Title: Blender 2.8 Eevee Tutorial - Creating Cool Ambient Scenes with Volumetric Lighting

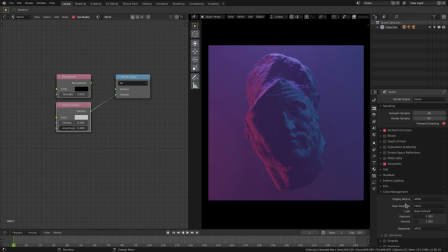247s
And color management, and we'll change the view transform from filmic to film.
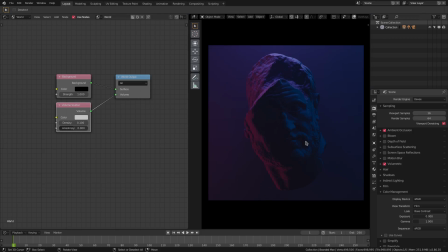255s
And now this looks pretty cool, right? It looks pretty cool. You know what? I think we might be able to. No, we can't. We'll go ahead and do one anyway. We don't really need to mess with this too much.
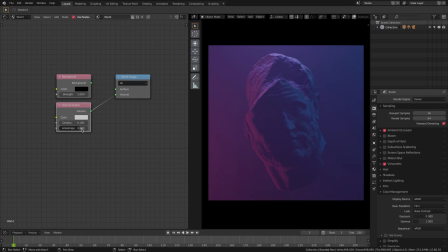264s
We can go ahead and just place it somewhere around the 0.4, maybe 0.2. Yeah, 0.2 looks good, I guess. We'll leave it on 0.2. And then under the volumetric section, we don't have to mess with a lot here.
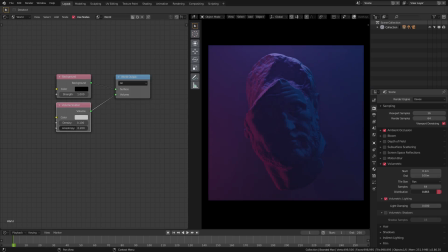278s
We can just play around with a couple of these settings. You can see pretty much we don't really need to do anything with these. We can put this back on 0.5. You can see how this is coming together pretty nicely so far. What I want to do now is we can turn that screen space reflections back on there. We could add a little bit of bloom there, so we'll go ahead and turn bloom on as well.
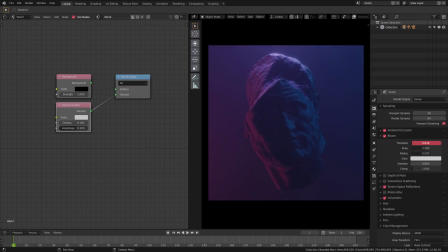297s
And we'll turn the threshold down a little bit and the radius up just a little bit. We can also change the color to like a little bit of a lightish blue, something like that, just so it has a little bit of color to it. Yeah, looks good. All right, and then the intensity can go up a little bit, just a little bit.
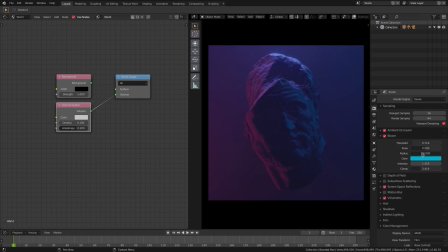314s
There we go. So that was pretty good the way it is right there. And I think that might, let me change this to a little less of a blue, something like, maybe I do want to stick with just white. Maybe I do, because maybe it looks like a little bit of a highlight there. All right, that looks good. So that's pretty much it.
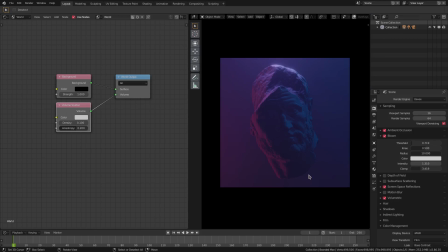330s
What I want to do now is this still kind of dark. So what I think we can do is we can go ahead and we can do a couple of different things.
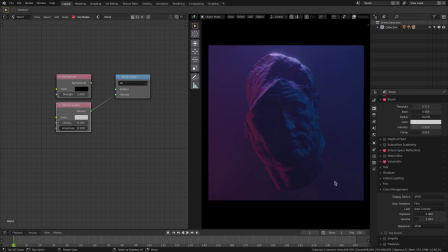336s
We can either go and add in, well, we can change our camera. We can go to our camera tab and then zoom our camera in by double tapping
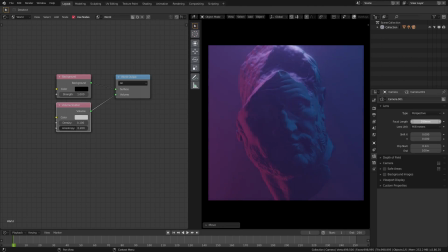346s
G and then double tapping Z and pushing it in a little bit and then changing our focal length outwards to kind of make it a little bit brighter there,
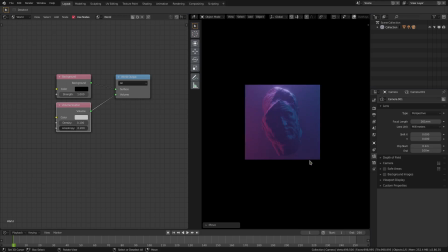353s
so we have a little bit more color, which is nice.
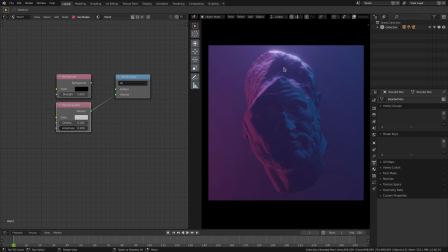355s
We could also, this is a more realistic render, obviously, because we have the head looking, you know, not all cartoony. But if we go to our object tab and turn the metallic all the way up and then turn the roughness all the way down, you can see how we get a really nice cartoon-like effect,
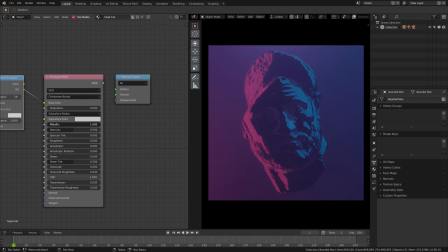371s
which is pretty, pretty, really pretty cool. But I'm not going for that today. So we're going to go ahead and turn the metallic back down and the roughness back up. Not too much, though, because you see we start to lose these edges here that I want. I want to get the edge of his jaw. And we have that right there. And then we can turn metallic up a little bit.
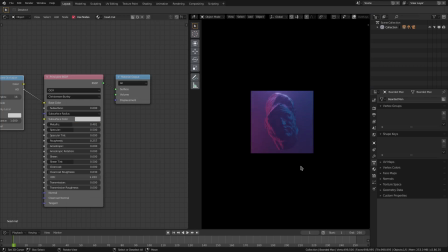390s
There we go. So I think that looks pretty cool.
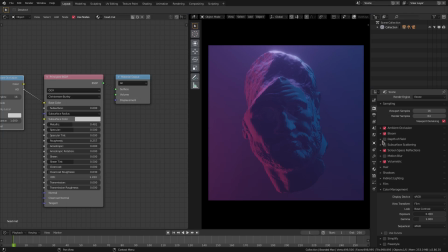392s
And we've used quite a bit of these post-processing settings over here on the side. You could, of course, always add some depth of field and some other things here and there. But this is a really pretty easy and nice effect that you're getting here with little processing power.
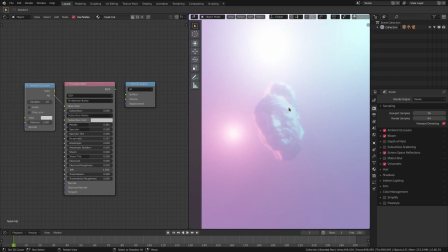410s
I mean, we can zoom on out of this and you can see if I zoom in closer, then the lights get bright and, you know, things get blown up because of the volumetric lighting.
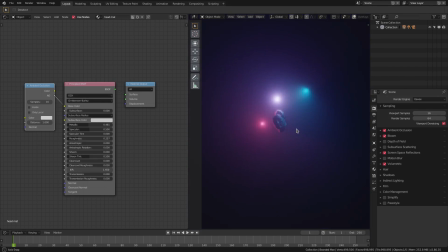416s
But if we stay back here where it's supposed to be, you can see how cool this looks. It looks like stadium lights, really. It does. But that's, it's really cool, really fun to do, and it just looks so great and so nice.
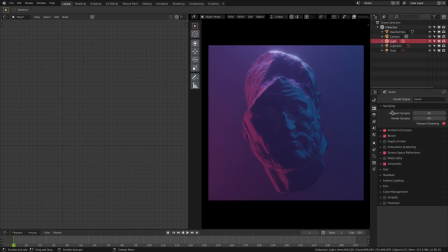425s
We can change these colors around, obviously, and we can get some nice stuff.
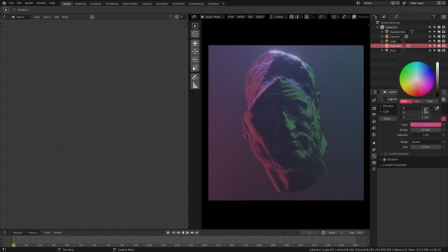430s
Maybe we want them to be in more green atmosphere. Maybe we'll do something like a green and a yellow.
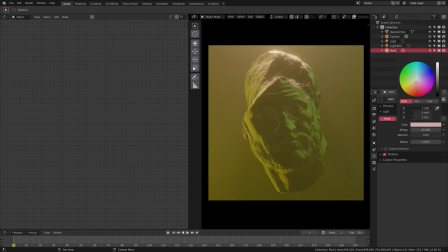435s
Yeah, and then the point light up on top, we'll do like white, maybe.
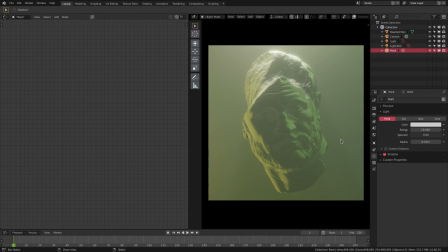442s
Yeah, sure. Yeah, look at that. So it's not as ambient as the blue and the pink and the purple, but there you go.
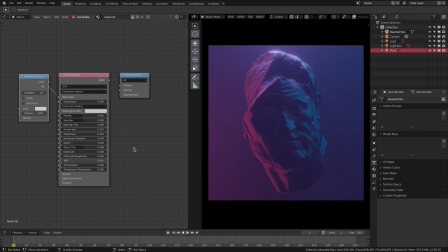450s
So that is the cool ambient scene right there. I did this off camera and I thought I'd do a little tutorial on it because it's pretty cool looking. I hope you guys enjoyed it. Hope you learned something new about mixing all these different things together, and of course the volumetric lighting is the big thing here.
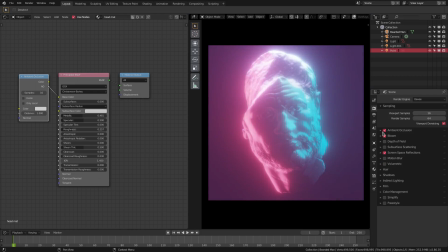467s
Without that, this is what it looks like. Yeah. So if I turn the bloom off, you can see really the difference that it makes.
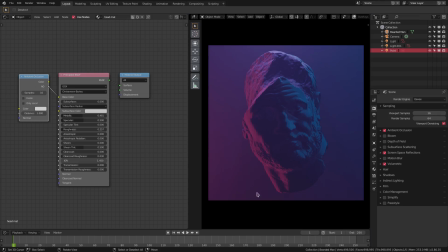472s
Look at that. Yeah, that's insane. So we have this nice gradient from the side, from side to side here. And then, of course, it makes the head look not as harsh and much, much better than it did previously.
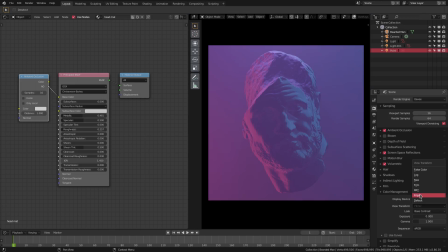483s
So that is going to be it for today's tutorial. Hope you guys enjoyed it. I'll see you guys in the next tutorial.
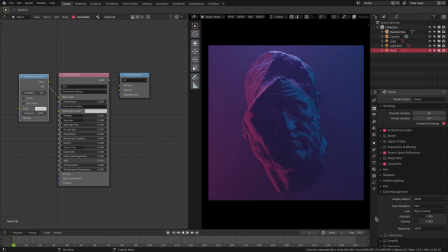489s
But until then, bye-bye.